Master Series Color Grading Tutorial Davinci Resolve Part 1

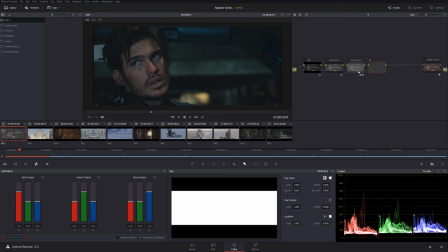Now, let me create another node just like this. And in this node, I'm going to do a little bit of look. Okay?
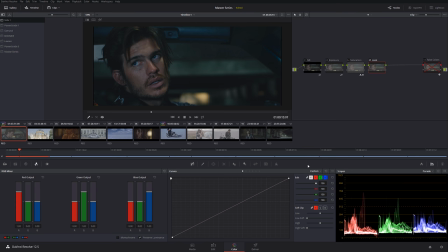It's going to be very, very little bit. So how I'm going to do look is I'm going to use curves. And what I'm going to do, I'm going to click over here. We're going to ungang them. Basically, if you're doing the look and the gang, whatever you do, like this, for example, they all being affected.
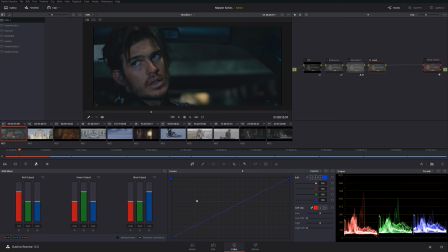Okay. So, and if you, let me reset that. If you ungang them, you can individually adjust whatever you want. So now let me add a little bit of yellow, a little bit of warmer tones into the image, just like this.
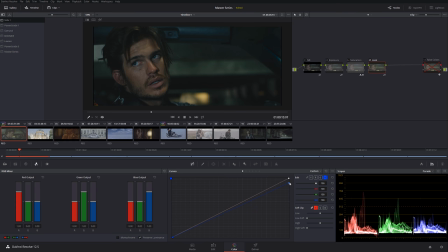Let's check it out, before and after. I really like that yellow feel. And also, we're not even hurting his skin tones, even though we definitely added a lot of warmth into the shot. We're really not hurting any of the skin. It still look very nice.
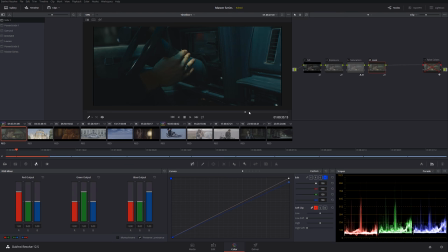It still look very pleasant. Okay, so that looks great. Let's play it back. Let's see what's going on. I normally, when I do color grading, I don't like working with the secondaries.
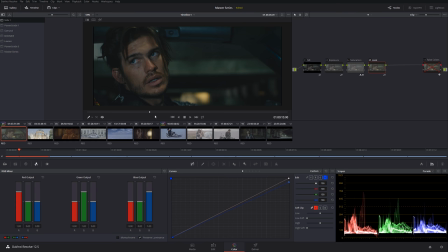And the reason is, like I mentioned earlier, film footage is slightly different than still photography. In film, you have a lot of factors that comes to play. Whenever you work with the secondaries, a lot of times it's really hard to maintain a good key
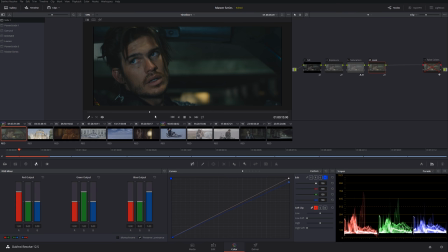for a particular color and to keep clean signal. That's the reason why I always try to stay away from the secondaries and sort of work the magic around, I guess, with exposure and all that, versus of just, you know,
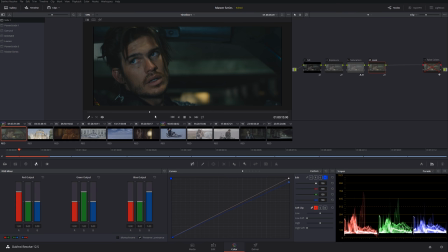let's say isolating skin tone and just pulling everything on the side and calling it a day. But that's a different story. Anyways, so now let me create another node just like this, and I'm going to call this one skin.
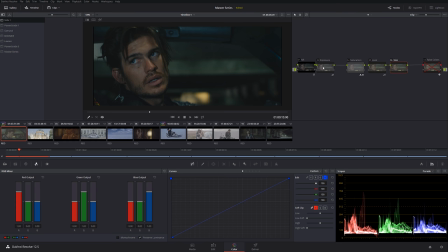Perfect. So this one, we're going to be working on his skin. Let me move the things. Let me move that little train a little bit back. Okay. That way we have more room to play. I'm actually going to do a very interesting qualification.
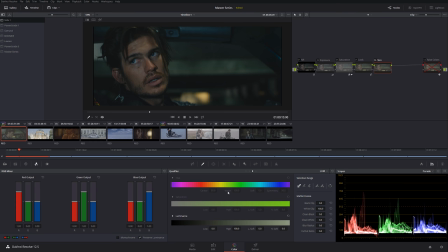Even though I said unlike secondaries, it's like a semi-secondary is what I'm going to do.
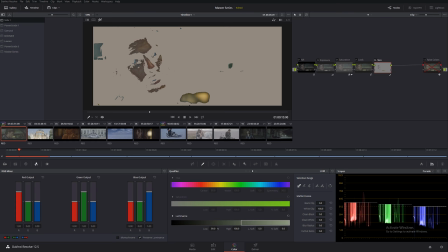So I'm going to select the highlight selection. And I'm gonna go just like this, okay? That way we keeping it everything under control over here. And I'm going to make a very, very
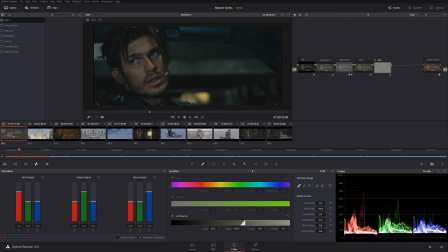soft selection, just like this, okay? And naturally, we see that he got a little bit red on the nose, and what I'm gonna do with this, I'm gonna try to bring that information a little bit back to the original,
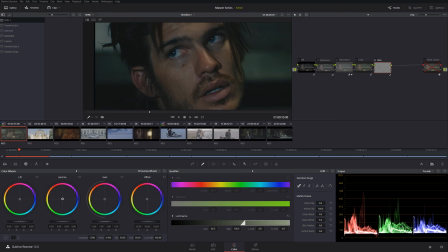that way it looks more natural. So what I'm gonna do for his skin is just give it a little boost, just like that. Just like that on the side, before and after, before and after. So we start getting a little bit of that pinkish feel.
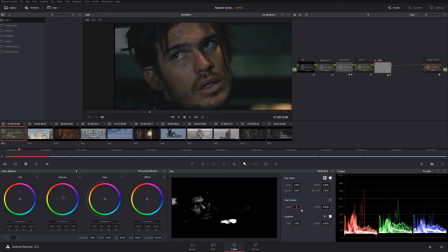However, I think it's a little bit too much, so I'm gonna go to the key and I'm gonna cut it down by half. Okay, so we have very barely anything, but basically that gives much more
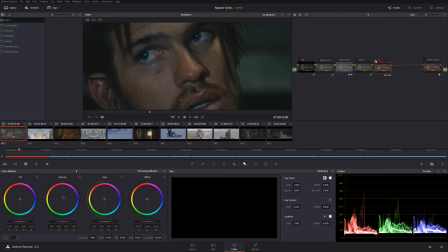life feel rather than having everything pretty much uniformed. So let's check it out before and after.